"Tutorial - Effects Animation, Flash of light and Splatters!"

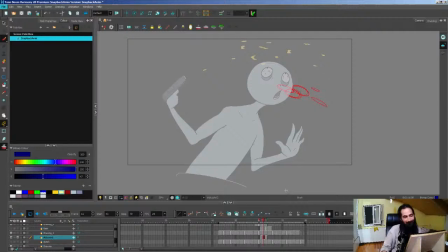I played that game long ago when I was in high school, I believe.
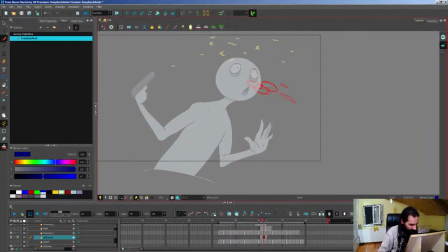Yeah. Damn, that game. Okay, so once like I said, this has a lot of velocity, so this ellipse, for example, should be like this, okay? This one here also, and also we have to pay attention to the arc, so like this is gonna be like
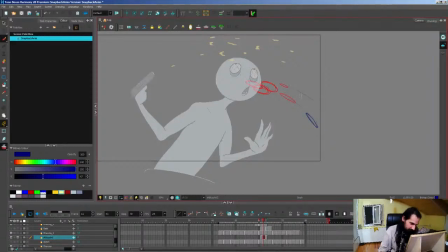so, and this one here can't, you know, miss the, no, it doesn't have to be like, it shouldn't be all the same like this.
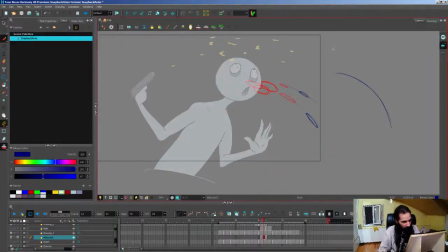Just to add some variety. If the first arc is like this, since this one is a bit higher up, you can do it like slightly more straight. Okay? But let's continue with these here.
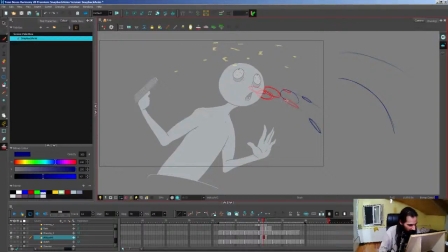And yeah, since they have already reached their highest velocity, I can slightly make them a bit more thicker. Okay, the same one for this, like this.
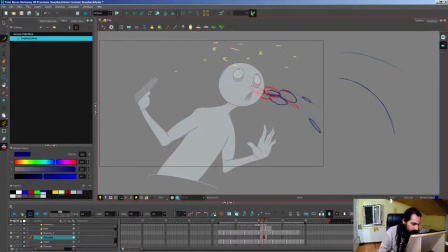Okay, but then there's gonna be a bit more coming out afterwards, so like, and like, it looks like a balloon puppy. If I'm correct, to show the proper velocity, you have to exaggerate poses.
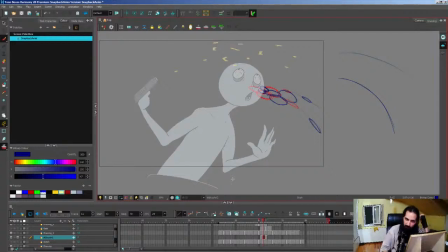Yeah. It's called squash and stretch, if that's what you mean. But this is, you know, effects animation, and the rules really slightly change on effects animation.
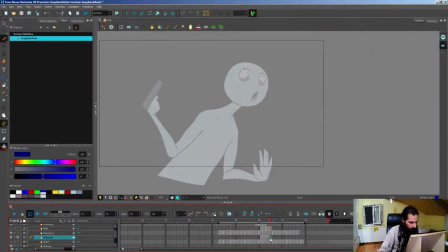So now we have this. Okay, now, oh yes, the character doesn't move as much. So now I can do it like this. Okay, and then here just it really slightly off frame. Okay.
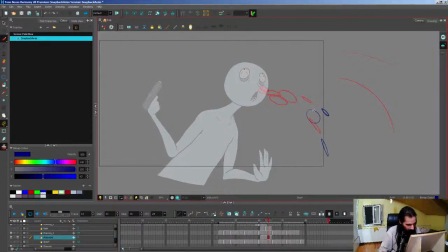And once again, okay, these ellipses can be really more like circles now. And it can even break off, so I'm gonna put them a bit more apart. So like this, okay?
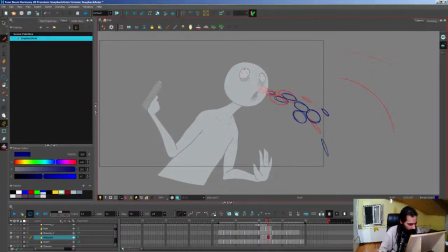And yeah, one last ellipse comes out, okay? Now, no more ellipses are gonna come out. Now all this is going to be this is going to be is I will have to get rid of these
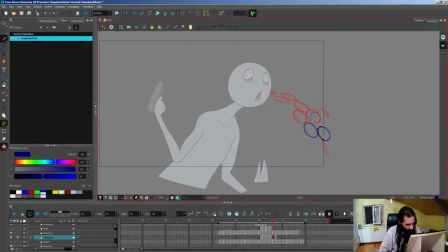ellipses now. Okay, and yeah, I should spread them even further apart.
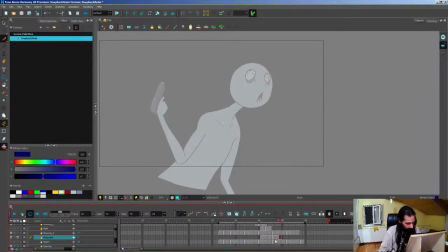Okay, and even this is like really slow, I would assume. And this is going to be further apart.
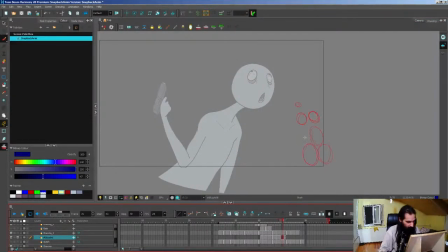It's going to look like some Mortal Kombat fatality, but let's speed things up a bit.
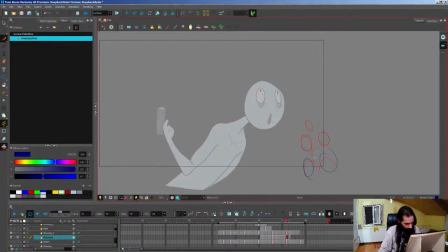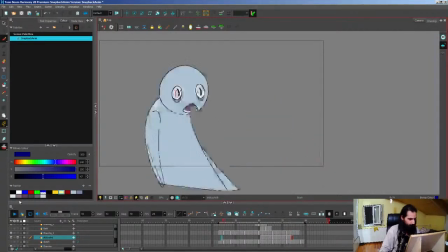Then the last frame. So let's check it. Yeah, this is too slow. Okay.
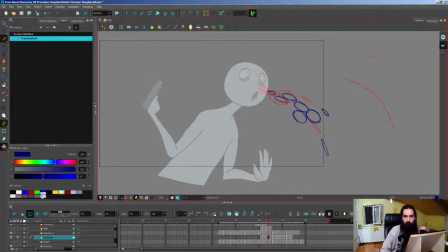And sadly, my internet provider has been struggling these past weeks, so I've missed your streams. Hey, no problem. My internet provider isn't great either.